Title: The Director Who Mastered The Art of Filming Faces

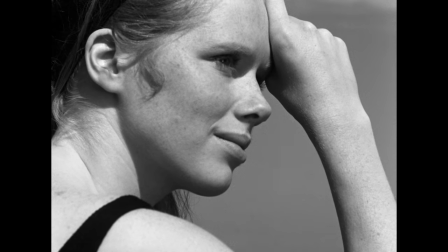(4:15)
Those are a lot of variables that give you a lot of options for uniquely portraying a single face,
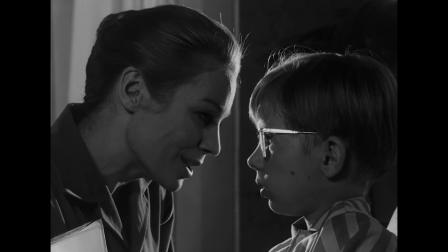(4:21)
but where the potential of faces becomes truly infinite is in the arrangement of multiple faces in a frame.
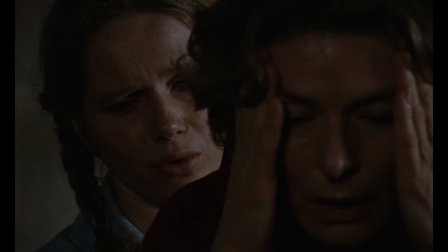(4:28)
The interplay between two faces in a frame can create an incredible variety of compositions.
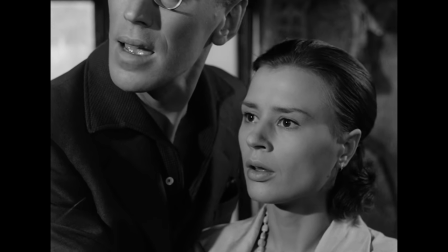(4:33)
You can visually contrast desire and indifference, or concern and ecstatic bliss within a single composition.
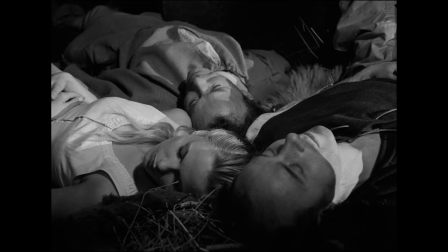(4:40)
In The Seventh Seal, which features a fairly large cast for Bergman, he stacks faces on top of each other, arranging them in tableau.
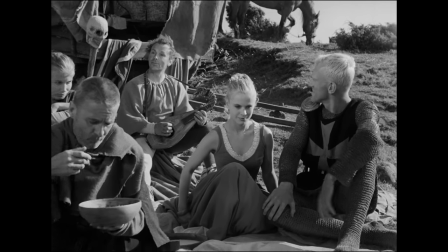(4:47)
Here he uses faces in symbolically, significant ways. In this scene, the face of a mask represents death's presence looming over the party.
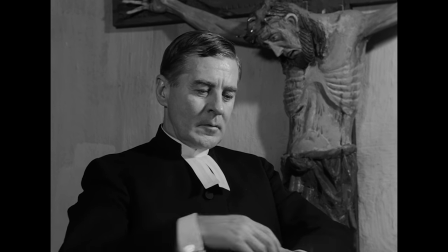(4:56)
He does a similar thing in The Winter Light, a film about a priest struggling with doubt.
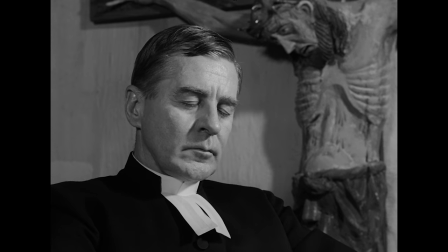(5:01)
Here, the face of Christ looms in the background, as if he's just another face in one of Bergman's compositions.
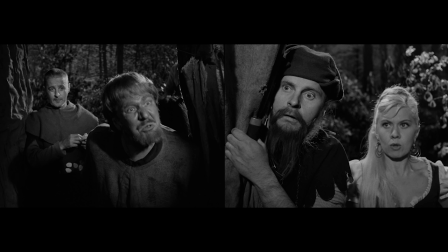(5:08)
And in this scene from The Seventh Seal, the two characters in the foreground act as mouthpieces for the words of the characters behind them.
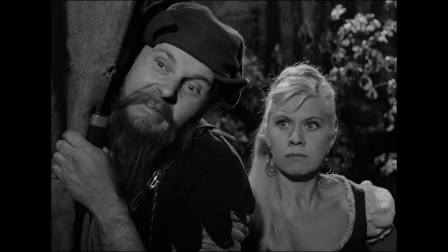(5:17)
Those characters' faces sit on the shoulders of the speaking characters, like angels and devils.
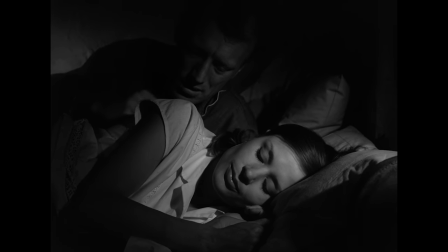(5:23)
Light again plays a role with multiple faces. Now Bergman can contrast how two faces are lit.
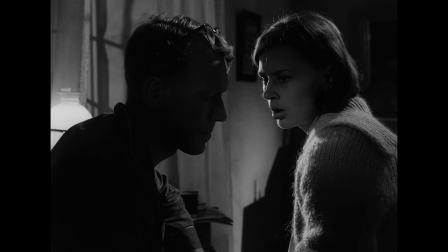(5:29)
One can be dark and one can be light. One can be evenly lit and another split by shadow.
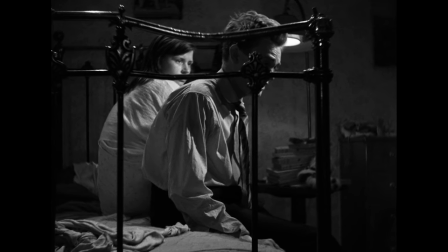(5:36)
Bergman also understands intuitively the power of obscuring a face.
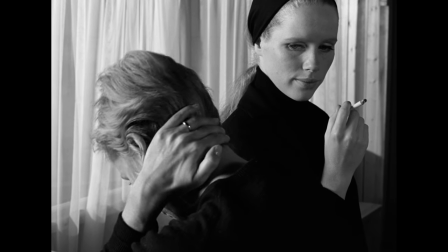(5:40)
As humans, we're drawn to see faces, our brains are highly attuned to recognize faces and the emotions displayed there.
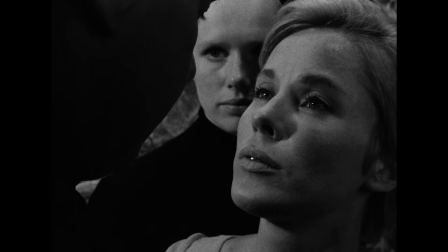(5:47)
So we're acutely aware of the presence of a face that we can't fully see, feeling almost cheated of the emotional information that's just out of sight.
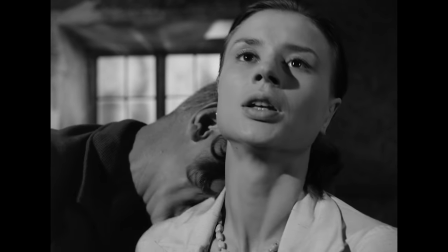(5:56)
And Bergman plays with this constantly, cutting faces off, letting us see only a small piece or obscuring them altogether.
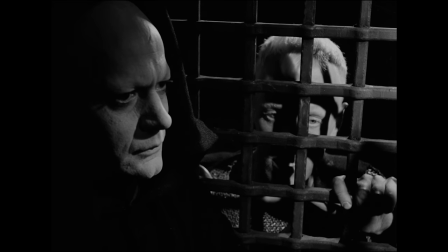(6:05)
Giving us only a small piece of a face makes us pay closer attention to try to make out what information we can,
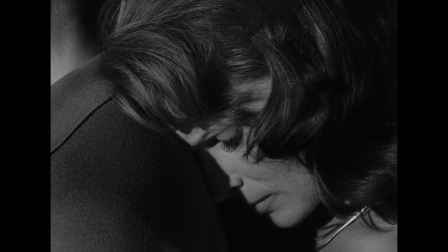(6:12)
and it can also represent a character's attempt or desire to hide what they truly feel.
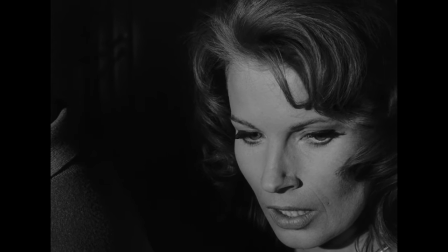(6:18)
In Bergman's exploration of the face, it's important to note his collaboration with cinematographer Sven Nyquist.
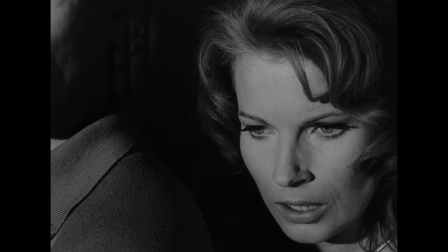(6:24)
Sven's stunning minimalist black and white cinematography would help emphasize the landscape of the face.
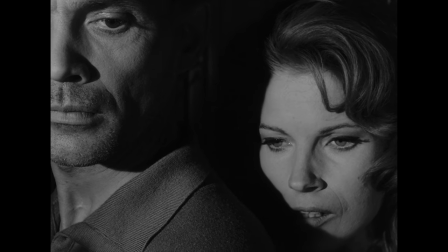(6:30)
Bergman utilized faces in interesting ways before working with Fenn, but together they would push the boundaries of what was possible even further.
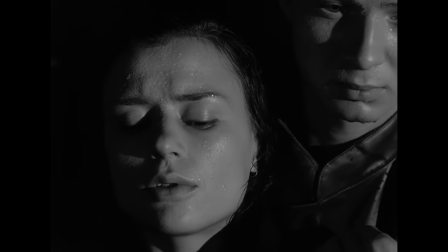(6:37)
Their collaboration started with The Virgin Spring, developed over several films, and perhaps reached its peak with Persona.
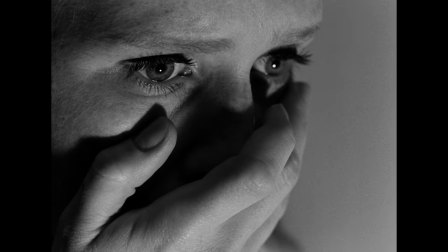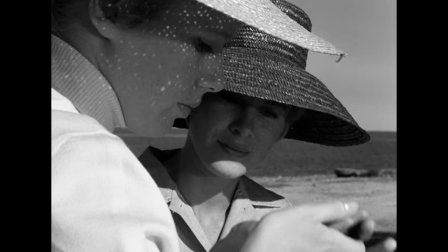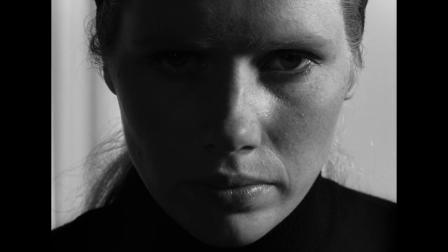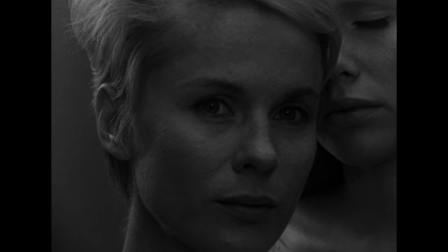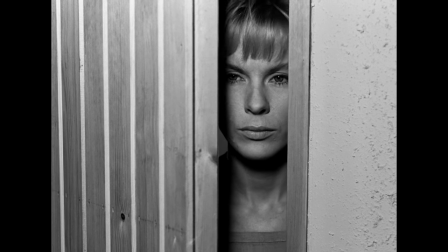(7:20)
If Bergman is the master of using the face in unique ways in cinema,
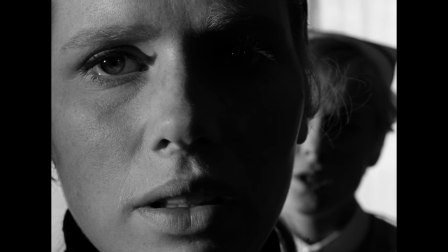(7:25)
Persona is perhaps the film that pushes his use of the face to its limit.
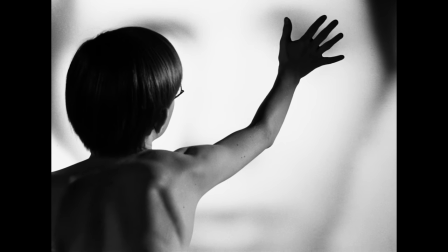(7:30)
It's hard to think of a film more thematically oriented around the landscape of the face than persona.
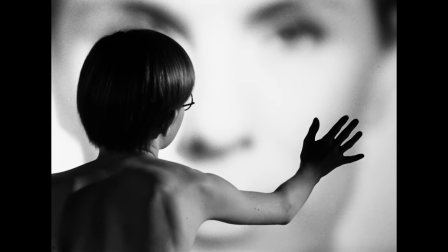(7:35)
The idea of the face itself and the portrayal of faces on screen is intimately linked to the themes of the film. Not only is Bergman exploring the edges of how a face can be abstracted on screen in composition without losing the emotional information that resides there,
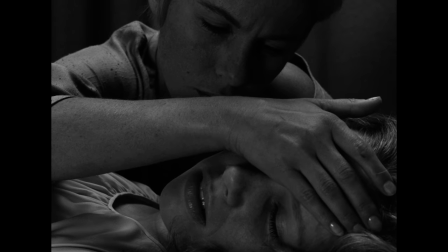(7:53)
he's utilizing the face and the interplay between two faces to create powerful symbolism at the core of the film.
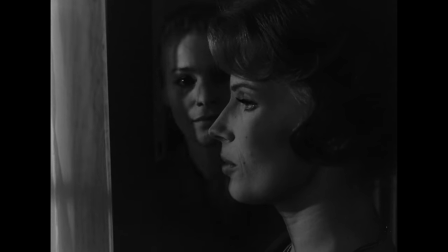(8:04)
So why isn't this kind of composition and experimentation with faces more common in film?
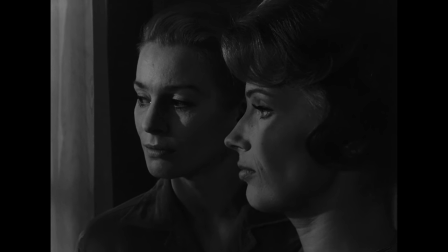(8:09)
Well, to achieve what Bergman's achieving, it's not just about composition. The emphasis on face runs much deeper into production.
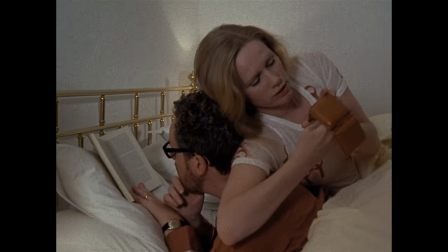(8:16)
How scenes are staged and how actors' work is affected. What's often missing from Bergman's cinema is shot and reverse shot.
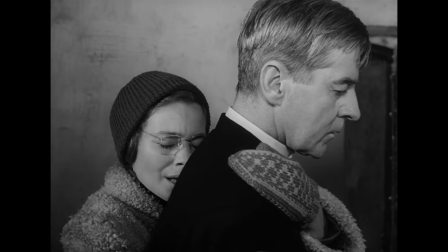(8:24)
Because we often see close-ups, and reactions in the same frame,
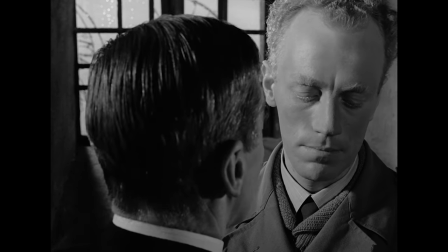(8:28)
there's an added complexity not just for individual compositions, but in the progression from one composition to another within single shots.
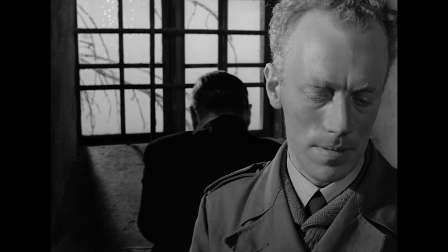(8:37)
Actors have to move their heads and reposition themselves at precise moments.
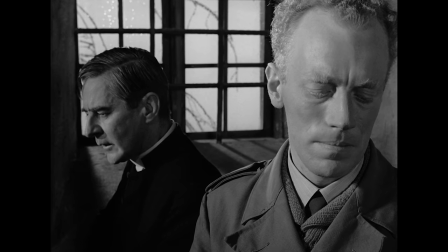(8:40)
For some of these moments, Bergman is blocking scenes not just on the scale of where actors stand, but on the scale of the turn of a head.
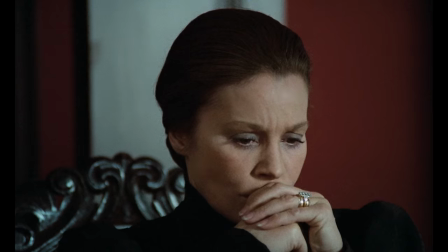(8:48)
In this scene from Cries and Whispers, as two sisters try to reunite,
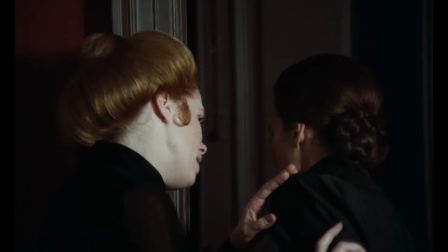(8:52)
as they push away from each other, they face away from us. concealing themselves from us and one another.
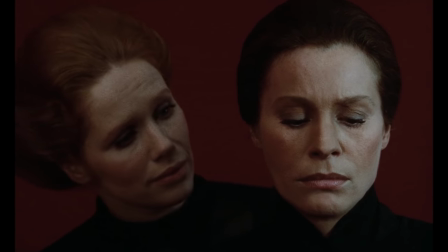(8:58)
But as they open up to each other, they turn their faces towards us, literally becoming more emotionally open to the audience as they open up to each other.
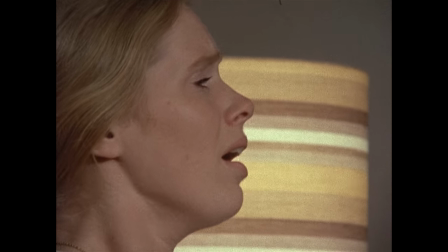(9:07)
Working like this is a lot to ask of your talent, especially when you're dealing with material that's as emotionally raw as Bergman was.
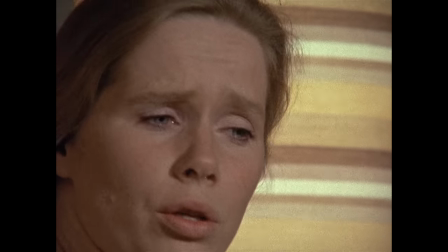(9:14)
And without shot and reverse shot, there aren't many options here to adjust things in the edit.
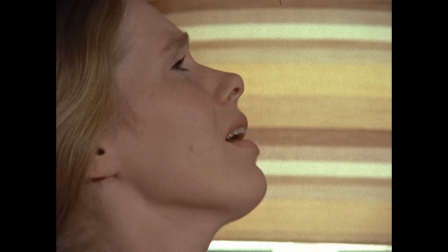(9:20)
And that might have been part of why the director tended to stick with certain actors ones he'd found ones he liked working with.
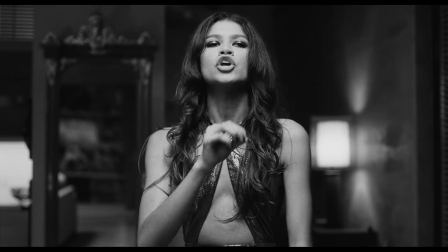(9:27)
Most contemporary dramas are much more geared towards giving actors flexibility and freedom.
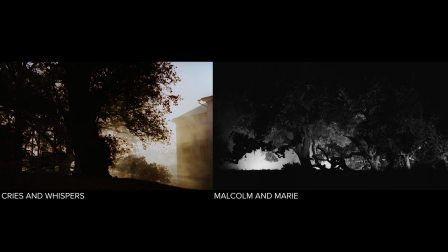(9:33)
The recent film Malcolm & Marie has a lot of elements that are evocative of a Bergman film.
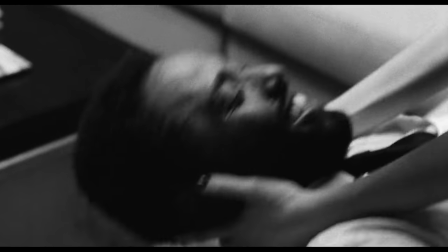(9:39)
It's shot in black and white, it has one location, only two characters, and deals with interpersonal conflict.
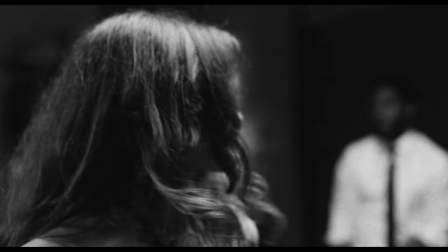(9:44)
There are even some moments that seem to evoke Bergman's use of faces, but because the actors are moving more freely,
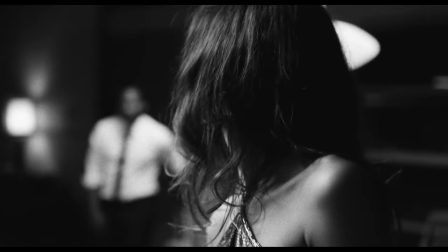(9:51)
the shapes and compositions they create with their faces are much more fleeting and fluid.
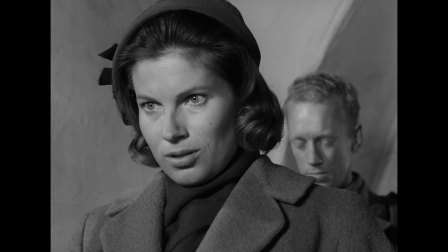(9:56)
In Bergman's films, it's the holding of these positions, or the precision of the movements,
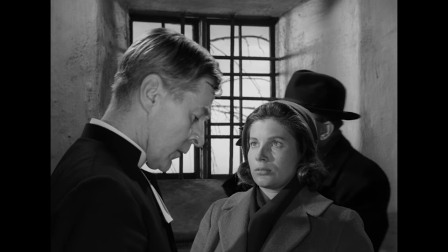(10:01)
as much as it is their presence, that gives them a lasting impact.
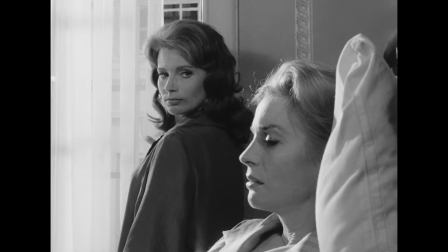(10:05)
Working this way, using the face as a landscape isn't right for every film, story, style of performance, or cinematography.
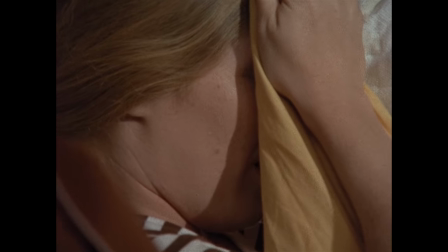(10:12)
Packing two faces close together works well for certain kinds of scenes and subject matter, but would be terrible for others.
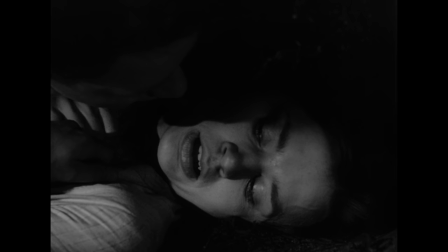(10:18)
My hope in highlighting how Bergman uses faces is not just to inspire you by showing you what's possible with a face,
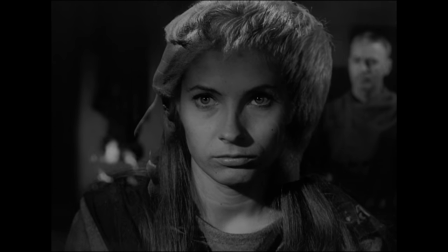(10:25)
but also to showcase just how limitless any individual aspect of film can be
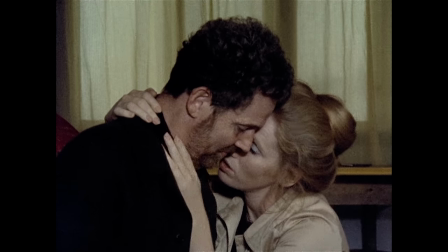(10:30)
and how much potential lies just outside the boundaries of convention. In this video, I've been illustrating Bergman's approach to using faces, one I think is incredible. But one of the things I love about film is that just because one approach works well and produces interesting results on screen doesn't invalidate other,
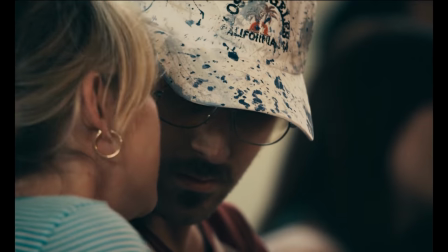(10:51)
sometimes opposite approaches. A filmmaker who works much less formally, giving his actors a lot of freedom to improvise,
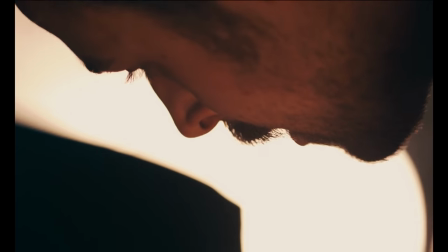(10:58)
but who still finds interesting compositions in the process, is Derek Cienfrance.
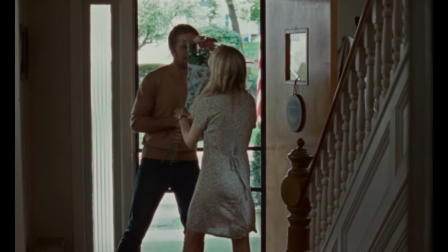(11:03)
His film Blue Valentine is made using techniques dramatically different from how Bergman approached filmmaking,
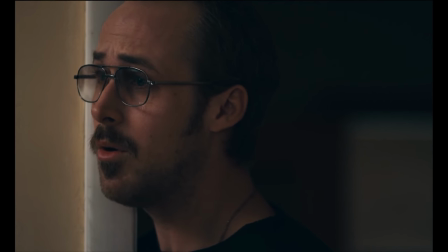(11:09)
and yet he reaches a similar level of dramatic effect. You can watch Blue Valentine right now on Mubi, my sponsor for this episode.
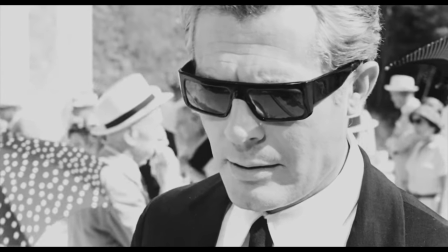(11:17)
I can recommend Blue Valentine or other films for you to watch on Mubi, but what I love most about Mubi is that it's a hand-curated streaming service. On many other platforms, the films that are recommended to you are shown to you because an algorithm thinks you'll like it.
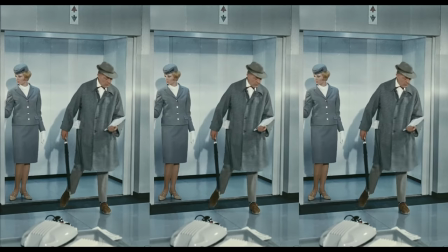(11:30)
This can be great for finding more stuff like films you've already watched, but it's not a great way to find something new.
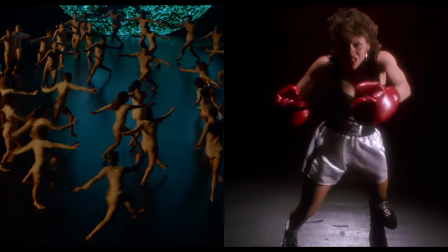(11:37)
On Mubi, every film is hand-picked by their team, and they even provide an explanation for why they think the film is worth checking out.
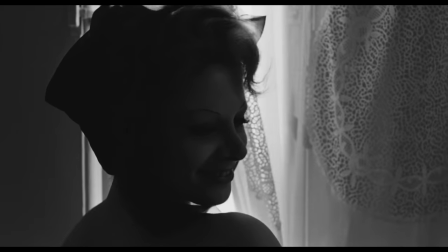(11:45)
You can explore their library and the new film they add every day for free when you sign up for an extended free trial at Mubi.com slash Thomas Flight. That's Mubi.com slash Thomas Flight to sign up for your extended free trial.